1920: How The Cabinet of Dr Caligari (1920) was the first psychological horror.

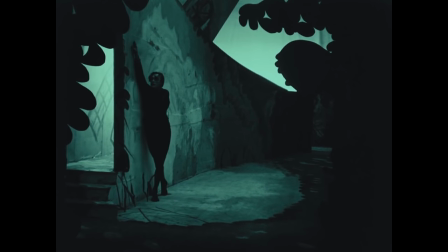0:01 The somnambulist creeps down slanted and twisted alleyways, past oblique windows,
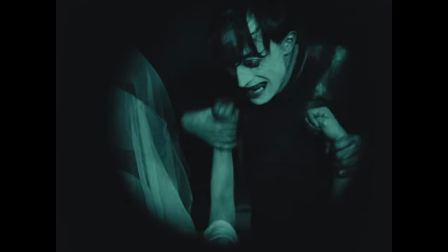0:07 he kills on command, recently awoken from The Cabinet of Dr. Caligari.
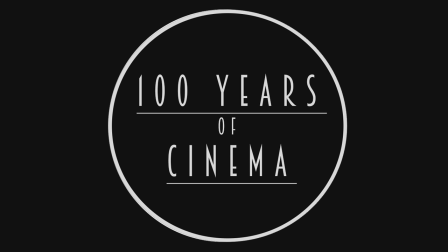0:13 Hello and welcome to 100 Years of Cinema. We'll be taking a look at one film a year from 1915 to track the evolution of film over the last century.
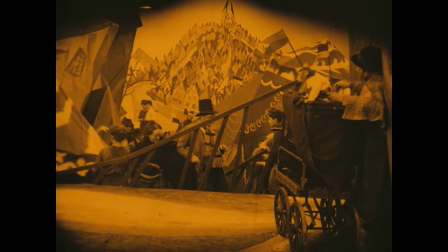0:23 When asked to picture an early horror film, most people probably think of images from The Cabinet of Dr. Caligari.
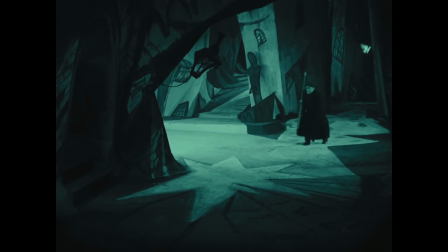0:30 With its warped, painted sets, creepy atmosphere and vivid imagery, the film is iconic of horror in the silent era.
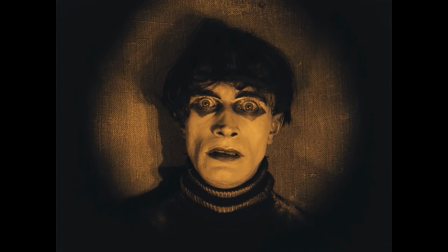0:37 Directed in 1920 by Robert Verner, it's probably one of the most influential and highly discussed films in cinema history.
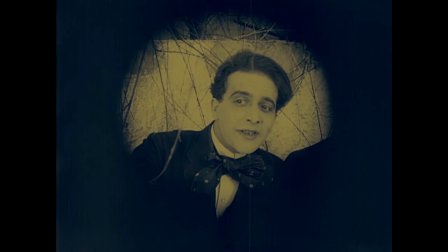0:45 The story is told from the point of view of our hero Francis. In the beginning, he sits on a bench, discussing the strange and terrible events that happened to him.
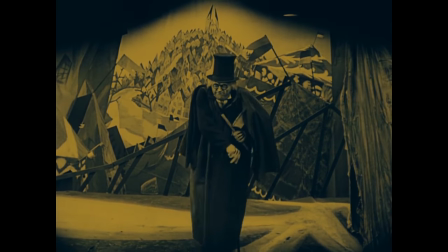0:53 Dr. Caligari is a travelling showman that comes to the town of Halston Wall for the annual fair,
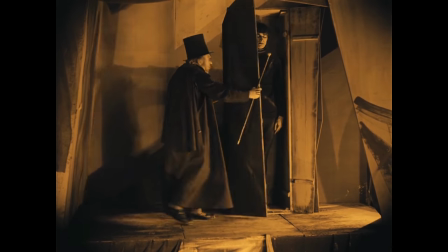0:58 bringing with him his exhibit, Caesar the Somnambulist, a man who's been asleep for 23 years.
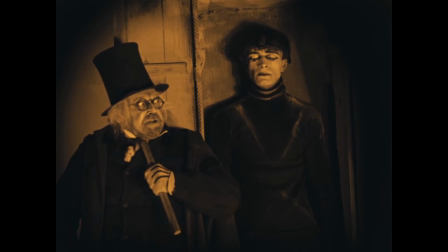1:04 Waking only at the voice of Dr. Caligari, he's able to answer any question.
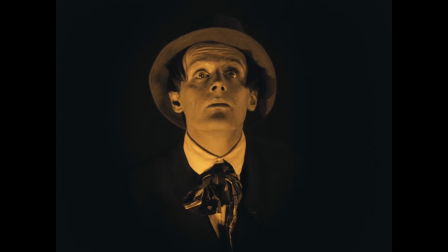1:09 When Francis' friend, Alan, asks how long he'll live, Caesar's chilling reply is, Until dawn.
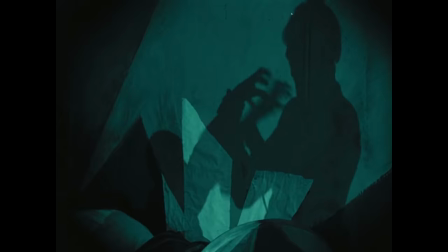1:15 That night, Alan is killed in his sleep. After a series of murders that rock the town, a police investigation is launched to catch the man responsible,
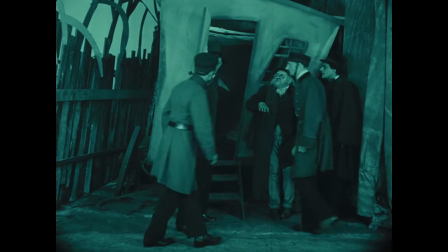1:24 and all roads point to Dr. Caligari, who works at the local mental asylum.
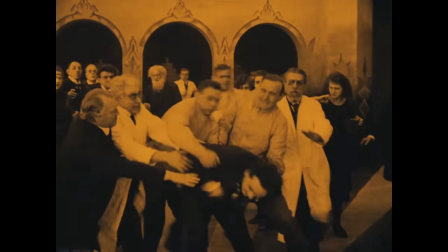1:30 In the film's final twist, it's revealed that Francis, who's been telling us this story,
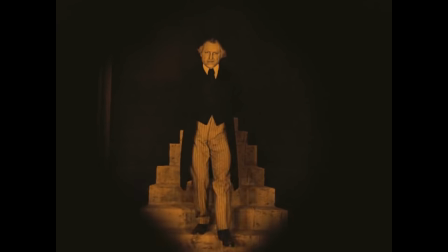1:35 is actually an inmate at the asylum, and Dr. Caligari is the director. The film is considered one of the most important works of German expressionism.
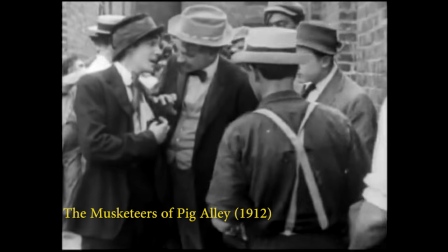1:44 The goal of most films from early cinema was to capture life as it really was.
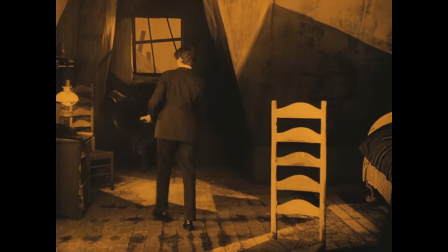1:49 Expressionism ran in a direct and deliberate contrast to this, seeking not to present the world as it was, but using images,
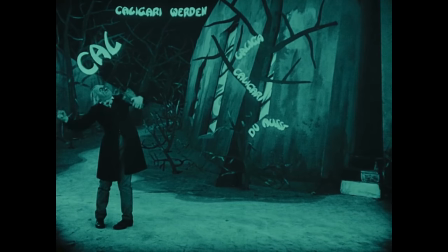1:56 acting and lighting to express a subjective perception of the world, particularly exploring emotional and mental states through its imagery. Set designer Walter Ryman used twisted buildings and streets,
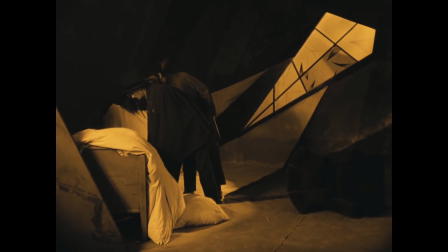2:09 incongruous angles, shadows painted in disharmony from their light source to not only reflect the mental state of the protagonist,
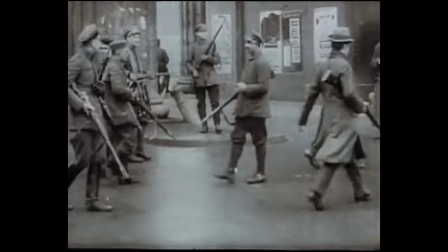2:17 but also as an expression of the tension, distrust and anxiety of post-World War I Germany.
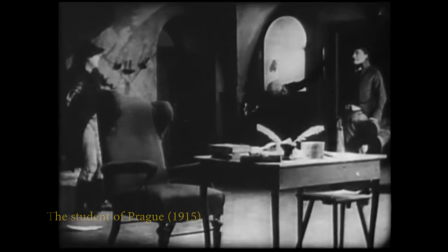2:23 Caligari wasn't the first film to use expressionism, but it was the first film to use such startling and extreme images.
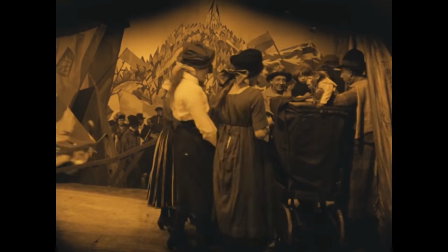2:31 One of the major ways that The Cabinet of Dr. Caligari advanced cinema was in its use of theme, set and story as allegory.
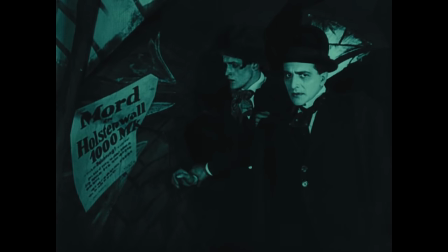2:38 The film doesn't just tell a story, it's a visual representation of the German people's feelings towards the German war government and the following Weimar Republic.
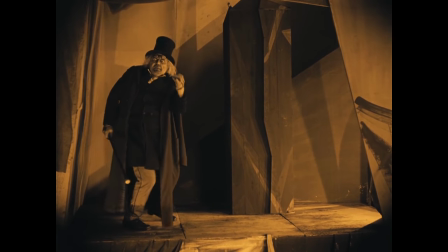2:48 The film deals with themes of control and subservience. Caligari is first the cruel master of Caesar the Somnambulist, ordering him to kill,
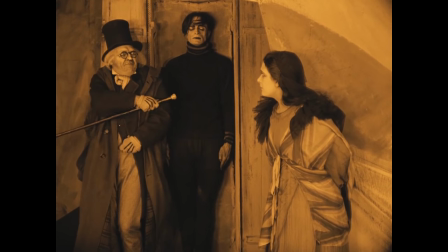2:57 and then later the director of the mental asylum in which Francis is imprisoned.
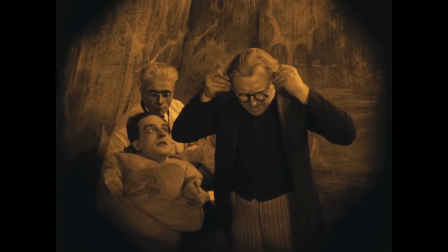3:01 He is representative of the German wartime government, sending the young to die in their trenches.
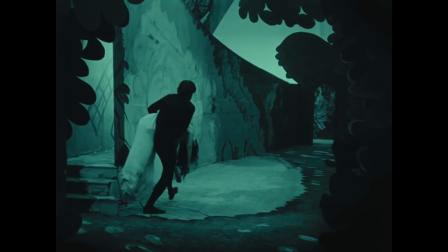3:08 Caesar is emotionless and without personality, ready to kill without reason or understanding.
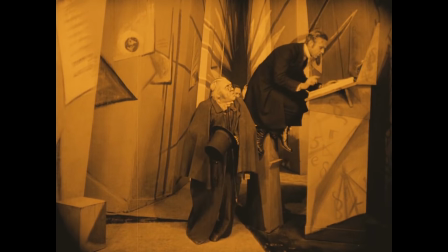3:14 In the world of Caligari, the powerful sit on high perches and stand atop long, winding stairs,
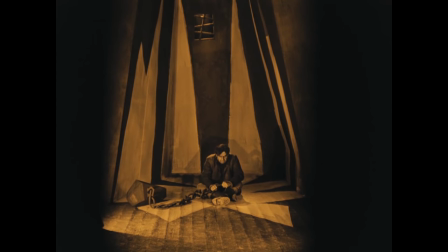3:20 and the weak lie in their chains, surrounded by darkness.
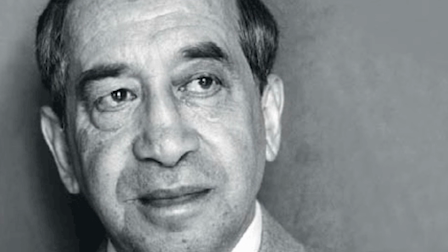3:25 German film theorist and sociologist Siegfried Krause went as far to say that the film's
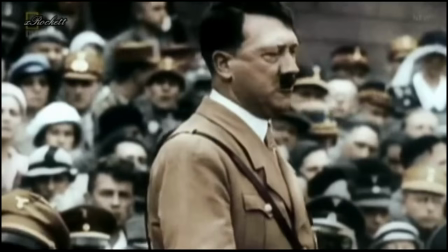3:30 production and success was a reflection of the German society's subconscious need for a tyrant,
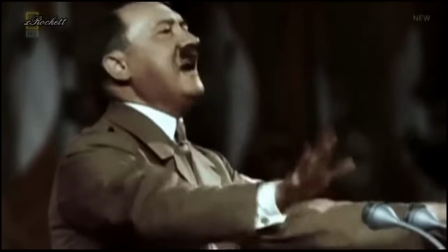3:36 and the film itself was a premonition of Hitler's rise to power.
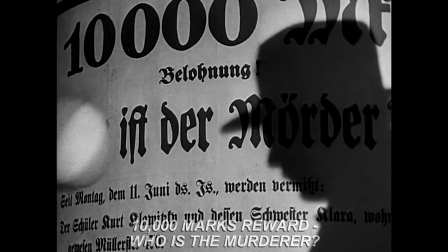3:39 The film was an immediate influence on German cinema of the time, most notably films like M, Nosferatu,
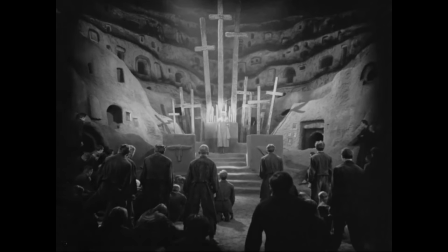3:47 Der Golem, and Metropolis. Filmmakers at the time took to calling distorted scenography Caligariism.
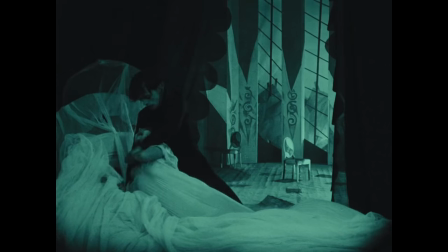3:57 Thematically and tonally, it's probably one of the biggest influences on the horror genre.
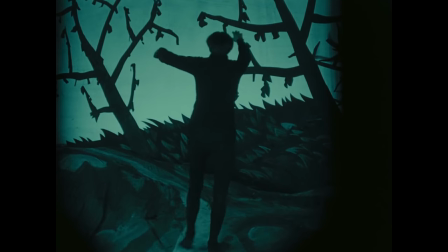4:02 It can be seen as the first psychological horror film, predating Psycho by 40 years.